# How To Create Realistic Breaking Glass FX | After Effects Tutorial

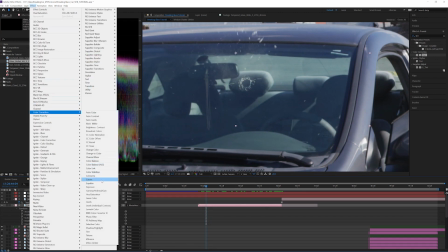995s
Add a curves effect and increase the alpha channel to make it look less transparent.
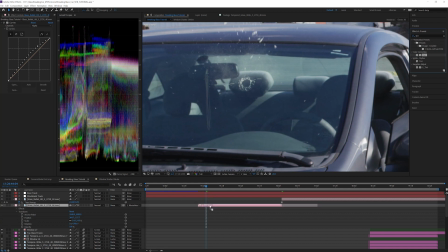1000s
Add a tint effect and map the whites to a light blue. Change the amount of tint to 35%.
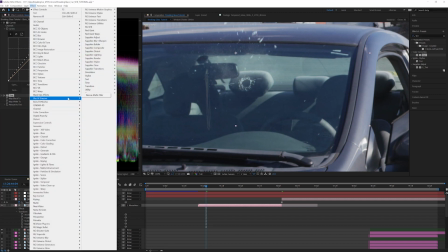1012s
Add a Gaussian blur of 3.0 so it isn't too sharp.
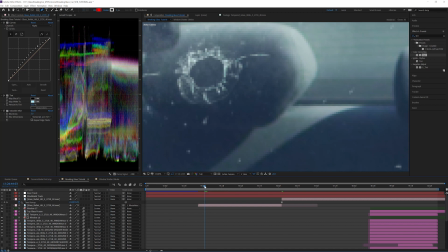1016s
I love these bullet hits as this is already looking quite nice, however you can still see the windshield underneath the bullet hole. I found a simple fix that worked well for my shot. I created a new adjustment layer underneath the glass bullet hit 3 layer.
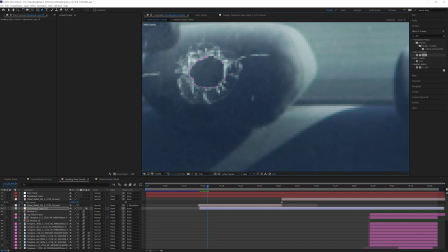1031s
So now that the adjustment layer is created, let's mask out a section that aligns with the hole. Alright, now let's apply a hue and saturation effect to the adjustment layer. Desaturate the footage by a value of negative 59. Without the blue tint of the windshield, it appears as if there isn't glass where the bullet went through.
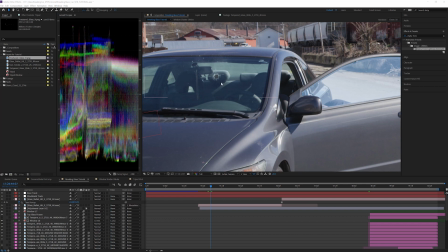1051s
We can add some additional cracks to further sell this bullet hit. For this bullet hit, let's add Fractured Glass 9 from our free Fractured Glass texture pack.
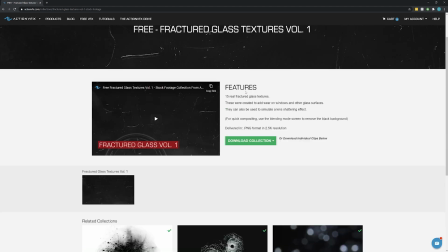1060s
You can download these elements free of charge on the ActionVFX website. Let's go ahead and put in Fractured Glass 9.
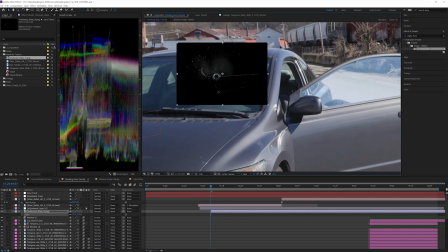1070s
Go ahead and scale that down. These elements come with a black background that we will have to remove. You can set these to screen to remove the background, but for these particular elements, I recommend using an unmult. I prefer to use Red Giant's unmult from the Universe Pack,
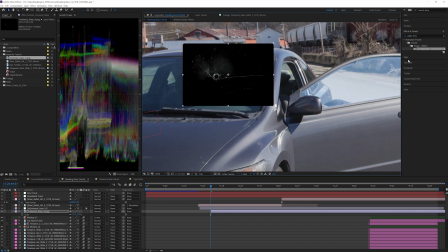1088s
but you can also use the Alpha from Lightness animation preset that comes pre-installed with After Effects.
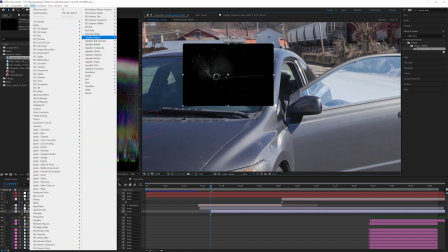1094s
I'm gonna go ahead and add Red Giant's unmult.
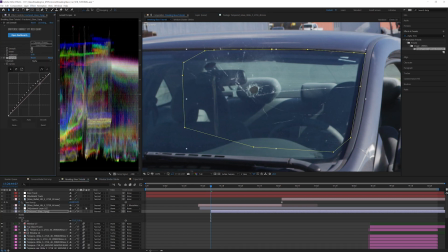1100s
Add a curves effect to the layer and increase the alpha channel. Next, we need to add a bluish green color to the crack. Add a tint effect, map the whites to a bluish green color, and change the amount to tint to 70%.
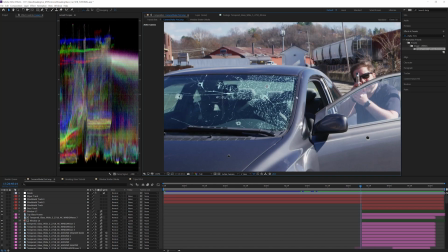1117s
You can repeat these steps for as many bullet hits as you would like to add.
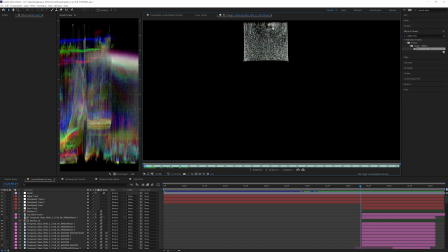1122s
Another idea is to pull a freeze frame from the tempered glass elements to add a shattered texture over top of the glass.
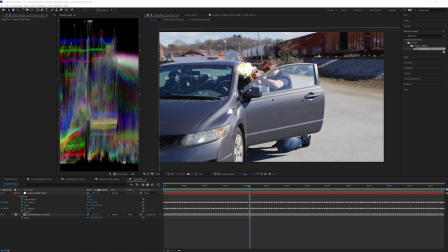1130s
I went ahead and added a few more details to the scene like muzzle flashes and bullet hits in the metal car door. The last thing I want to talk about today though is adding camera shake. For this shot, I pre-composed the entire composition and added a preset from our free camera shakes presets collections.
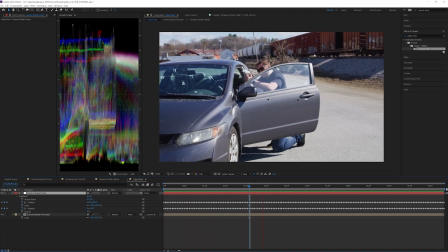1147s
You can watch this tutorial here for a detailed look at adding camera shake to your scene.
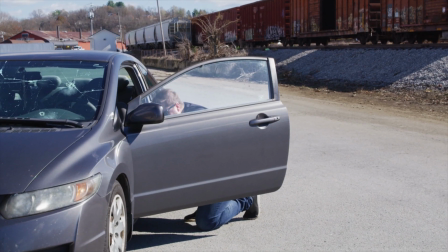1153s
That was a lot of information to go over, but I hope you were able to learn some new tips and techniques during the tutorial.
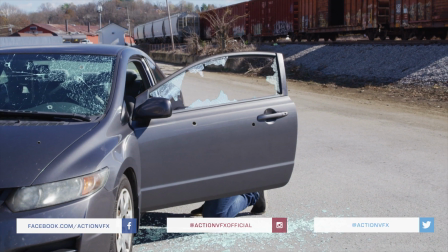1159s
The biggest takeaway from this tutorial is that it is the little details that add realism to the shot.
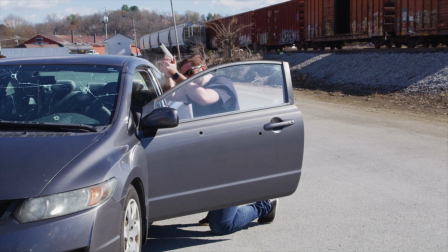1164s
The small details that you wouldn't immediately think about are what sell the shot to the viewer. So if the time permits, always be thinking how you can take the shot one step further.
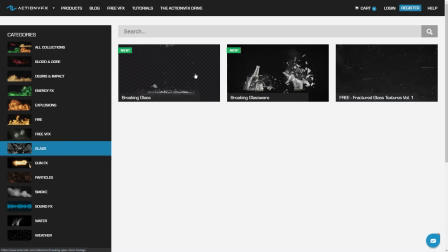1173s
Be sure to check out all of our glass collections on the ActionVFX website, and if you have any questions or suggestions for future content, drop a comment down below.
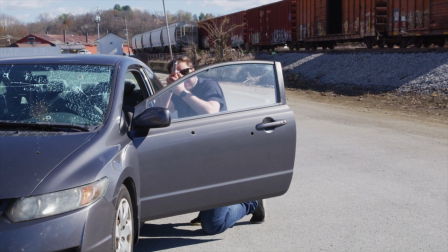1182s
This is Clayton with ActionVFX.com. Thank you for watching.